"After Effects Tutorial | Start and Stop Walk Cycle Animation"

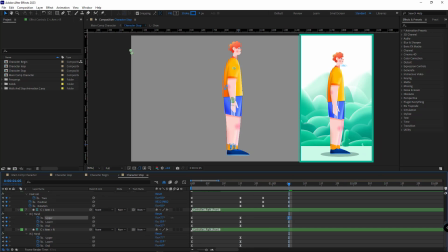12:31 And in the end, because I don't want the arms to stop at once, I move the right arm to the back a little bit.
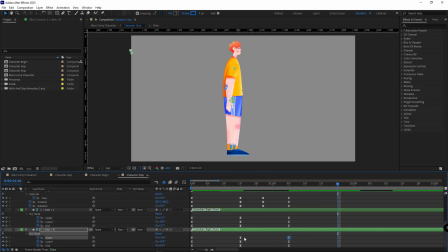12:40 Again, 15 frames ahead, I move it forward. And again, 10 frames ahead, I copy and paste the initial keyframe of the right arm from here, so that the arm would stop with delay and it would look more realistic.
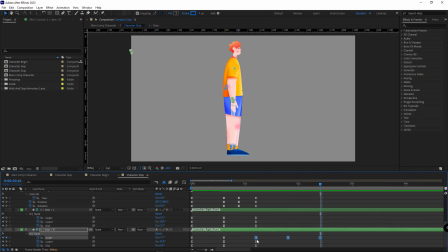13:00 I set the gap to 15 frames and make them easy ease. Let's check it out one more time. Well, it's good. Let's back to the main comp and here, where the animation ends.
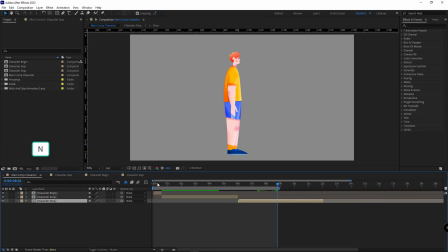13:19 I trim the work area and play the animation to see how it turned out.
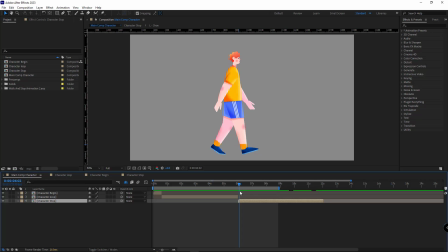13:39 I think it's better here to move down the body of the character a bit.
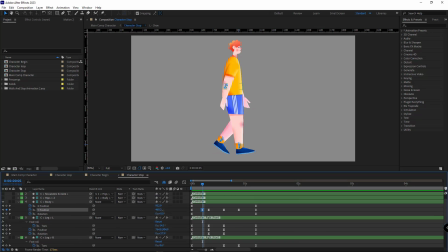13:45 So I come here, when the left leg is on the passing pose, I move the body down a bit.
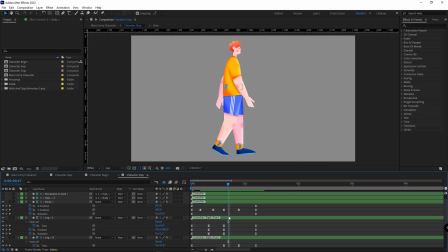14:01 Here it moves up. And here it goes down.
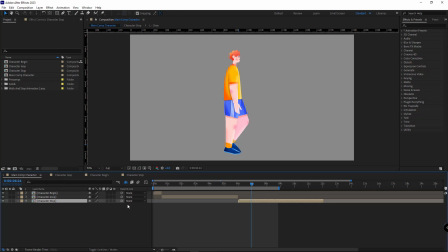14:09 And then it moves up again. Let's see. I trim the work area here to preview the animation. I can work on the details even more to get better results,
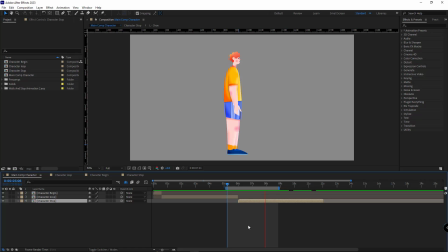14:26 but probably it's enough so far because I think you understand the main rule, and that is at the beginning of the animation,
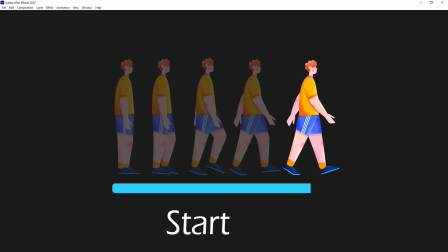14:33 there should be a start phase added to the animation loop.
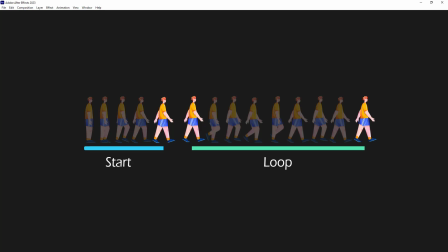14:37 And when the transition between the two happens, the character should be in the same exact pose, so this transition would be seamless.
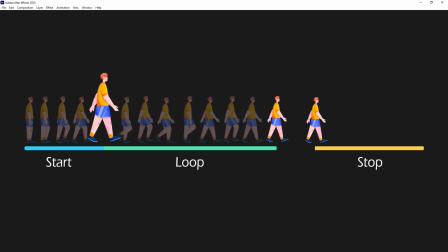14:46 And also for the stop phase, firstly the final frame of the loop animation and the first frame of the stop animation should be identical,
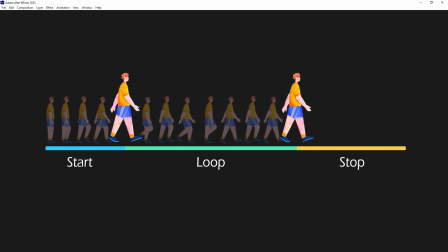14:55 so once again the transition would be smooth. And after that, the stop animation is done based on however you like.
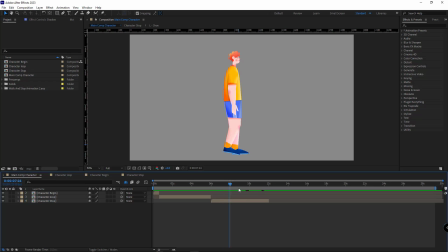15:06 Once that's done, you can easily start this cycle again or do this cycle as many times as you want. I duplicate these comps and place them right here. As you can see, if I play, the character starts to walk again.
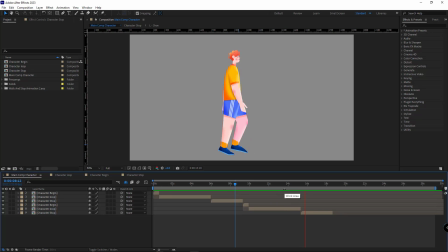15:26 And it stops here again. And if you want the walk animation to be longer for the second time, you just have to extend the loop comp. But the only thing to pay attention to is that the final frame of this comp has to be identical to the initial frame of the next comp,
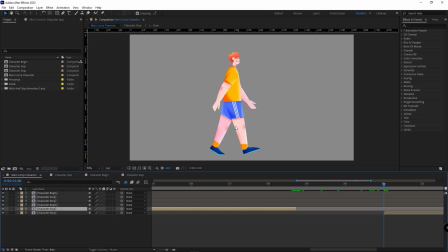15:45 which means the right leg of the character should be forward. So I come here and trim the comp and place this comp here. Let me change the color of these comps so it would be obvious.
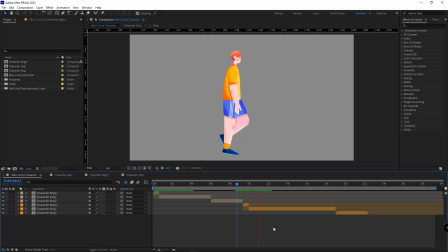Alright, I extended the loop and now the character stops walking. Piece of cake.
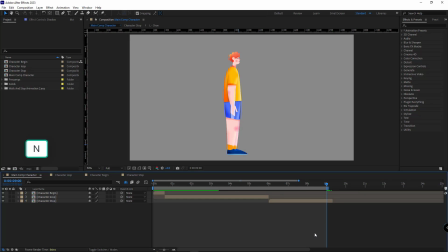16:19 I delete these for now and trim the work area here. I want to animate the shadow of the character as well. For that, I open the scale and position. Create a keyframe for both of them and move them here. Here, I set the X scale to 50 and I change its position as well.